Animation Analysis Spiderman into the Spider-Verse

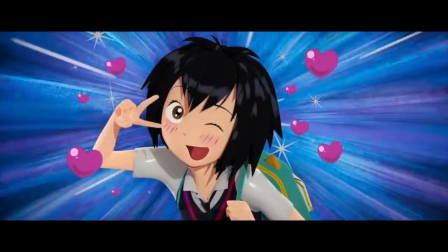4:12 The introduction of Penny Parker,
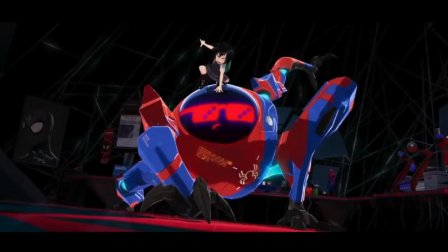4:15 Spider-Man Noir, and Spider-Ham were done in 2D or 2D digital-ish, it looks like.
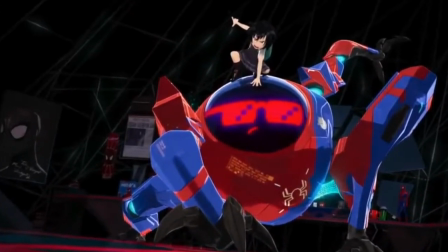4:21 I figured that this would be only for the introduction of the characters, except based on the rest of the trailer,
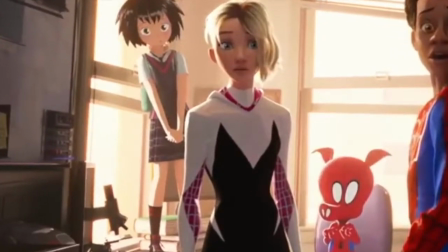4:28 Penny and to a degree Spider-Ham keep some 2D aspects.
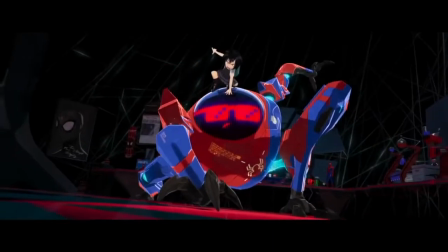4:33 Which reminds me, something that stuck out to me after watching the second trailer a third time.
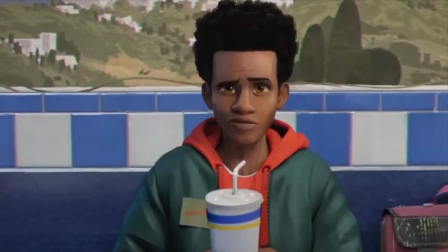4:39 The noses. They're different character to character. Well, okay, it's more than just the noses of the characters in the film, it's their character design.
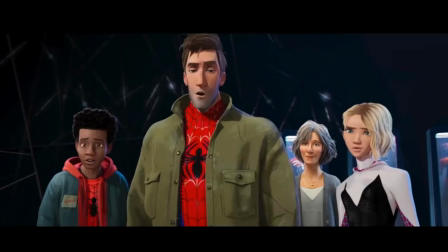4:48 Each character looks different from one another.
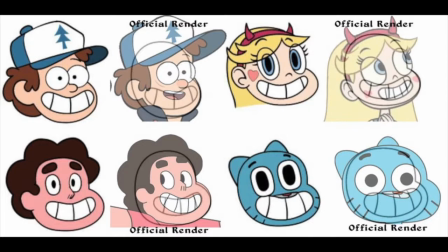4:50 Whether it's comic books or animation, a big problem is the same face, same body, different hair syndrome. Obviously, the Spider-Man from different dimensions will have a different design because, I mean, come on.
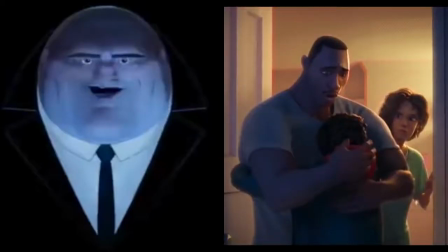5:03 Spider-Ham. But all the other characters I've seen so far in the film that appear in the trailers have a distinct look to each of them.
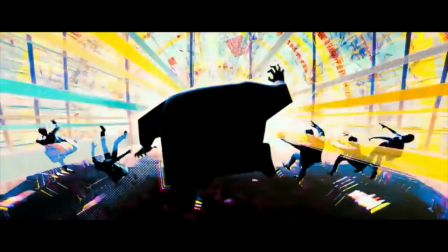5:10 At the 49-second mark, that explosion reminded me of Batman the Animated Series.
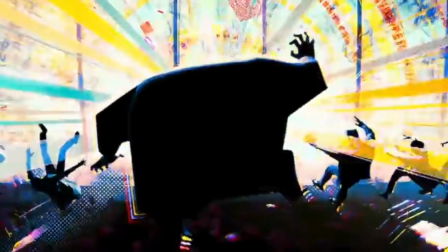5:15 There's an Art Deco design to it. That design choice for the moment may seem odd and jarring, but that's the point.
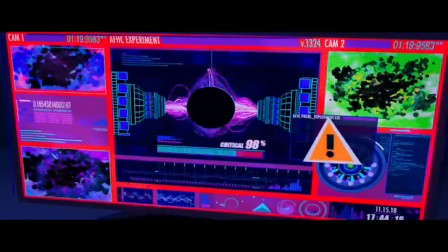5:23 For the intended audience of this film, they haven't seen Batman the Animated Series, sadly,
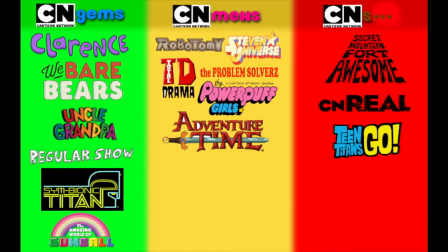5:29 so their frame of reference in terms of animation will only go as far back as 2010, around the same time of the CalArts,
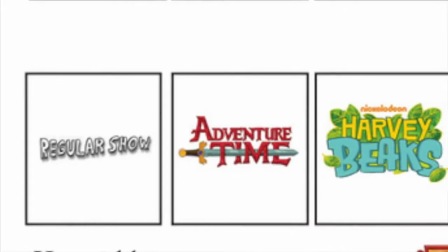5:37 not really CalArts style that began to take hold. That dramatic a change in art style has shown to be effective in the past.
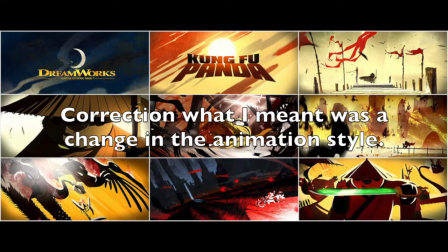5:45 One example would be the 2D segments in Kung Fu Panda, so I can see kids already being used to this once this occurs in the film.
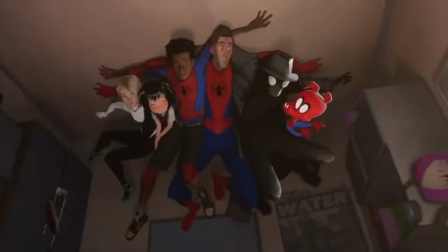5:53 The parents might be thrown for a bit of a loop, however.
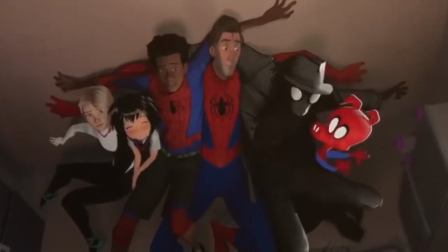5:56 Something I also noticed throughout the trailer but really hit me at the 45-second mark was how certain scenes looked toyic.
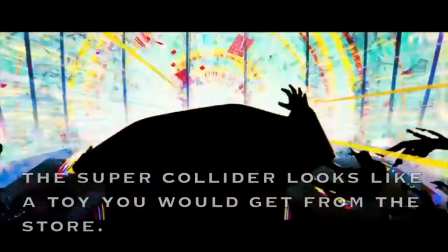6:04 Normally this would be seen as an insult, see Batman Forever and Batman Robin, but not in this case.
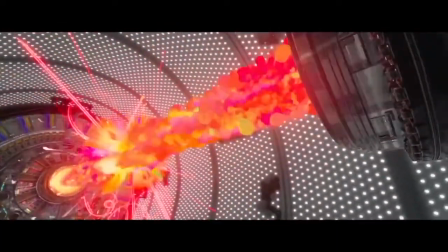6:11 There's an exuberant energy to it. It looks completely fake, but that's what's so fun about it.
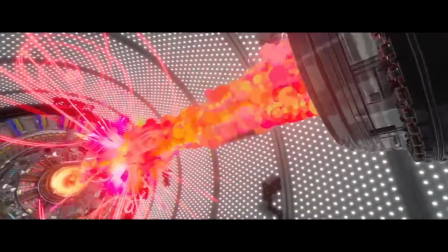6:17 It's over the top and not realistic. If it were realistic,
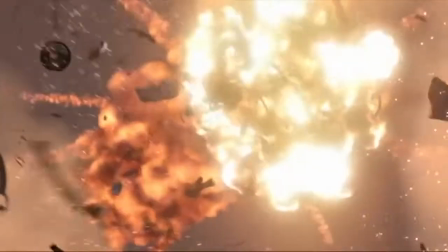6:20 that moment wouldn't work because we've all seen realistic animation of fire and energy special effects by this point.
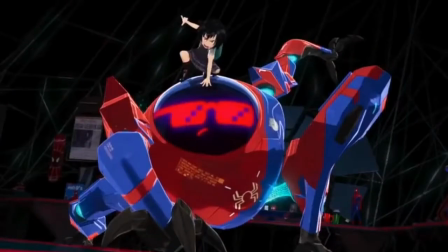6:28 We've gotten used to it. A side note here, I wonder, were certain parts of the film made just for the toy property possibilities? If so, I'm not sure how that would benefit Sony, seeing how, like with Fox,
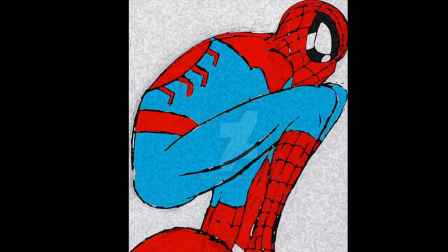6:42 they have the film rights to these properties, but they don't have the toy rights to the properties.
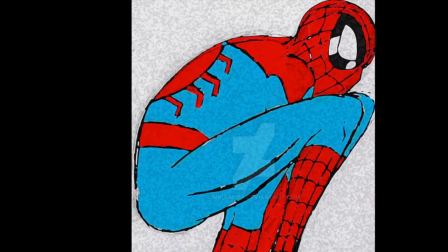6:47 Marvel does.
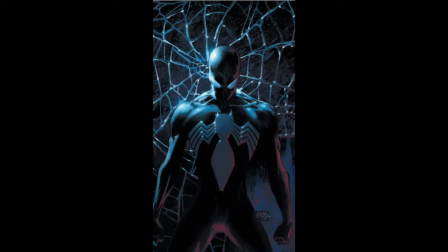6:48 And Marvel, any particular year, will make more money on toys than the studios will make on their own films.
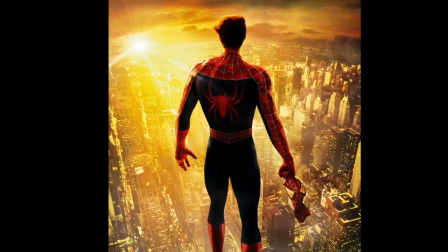6:56 Unless the rumor that Sony owning part of the overall character of Spider-Man is true.
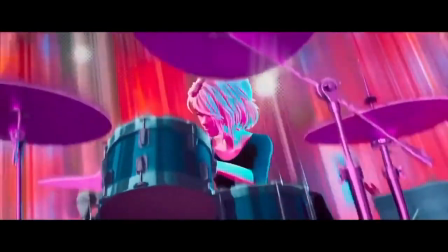7:01 I probably should have wrote an analysis of this after I see the film. After all, I'll have more things to discuss and dissect.
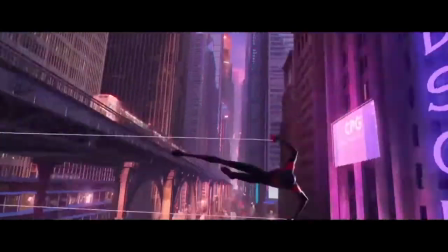7:09 Nah. If worse comes to worse, I'll either redo this over or just add an addendum to it.
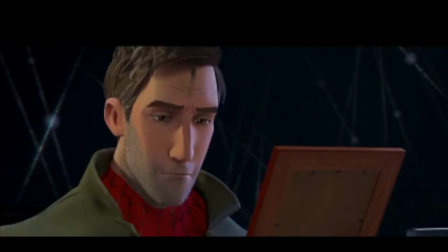7:15 It's just that this has been on my mind for a lot of time recently, and I really wanted to discuss it.
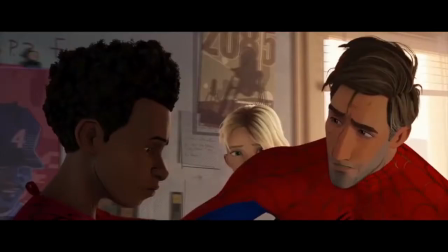7:22 So what do you think about what I discussed here? Comment below and let's continue the conversation. And until next time, remember this: read more comic books from around the world and watch more stop motion and 2D animation.
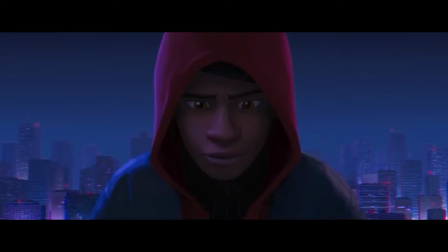7:34 Venture on.
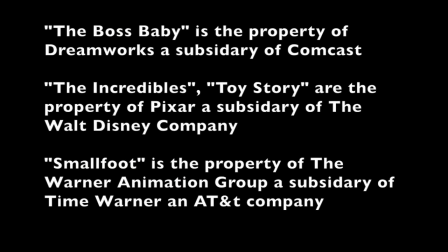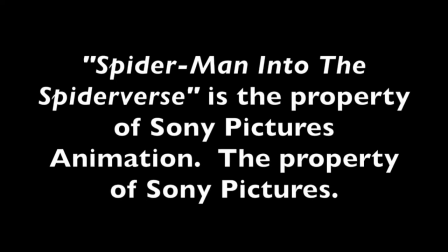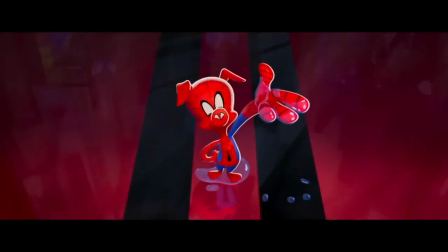7:46 Spider Pig, does whatever a Spider Pig does. Can he swing from a web?
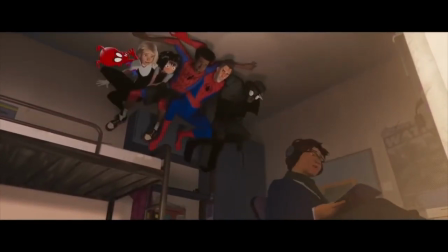7:52 No, he can't. He's a pig.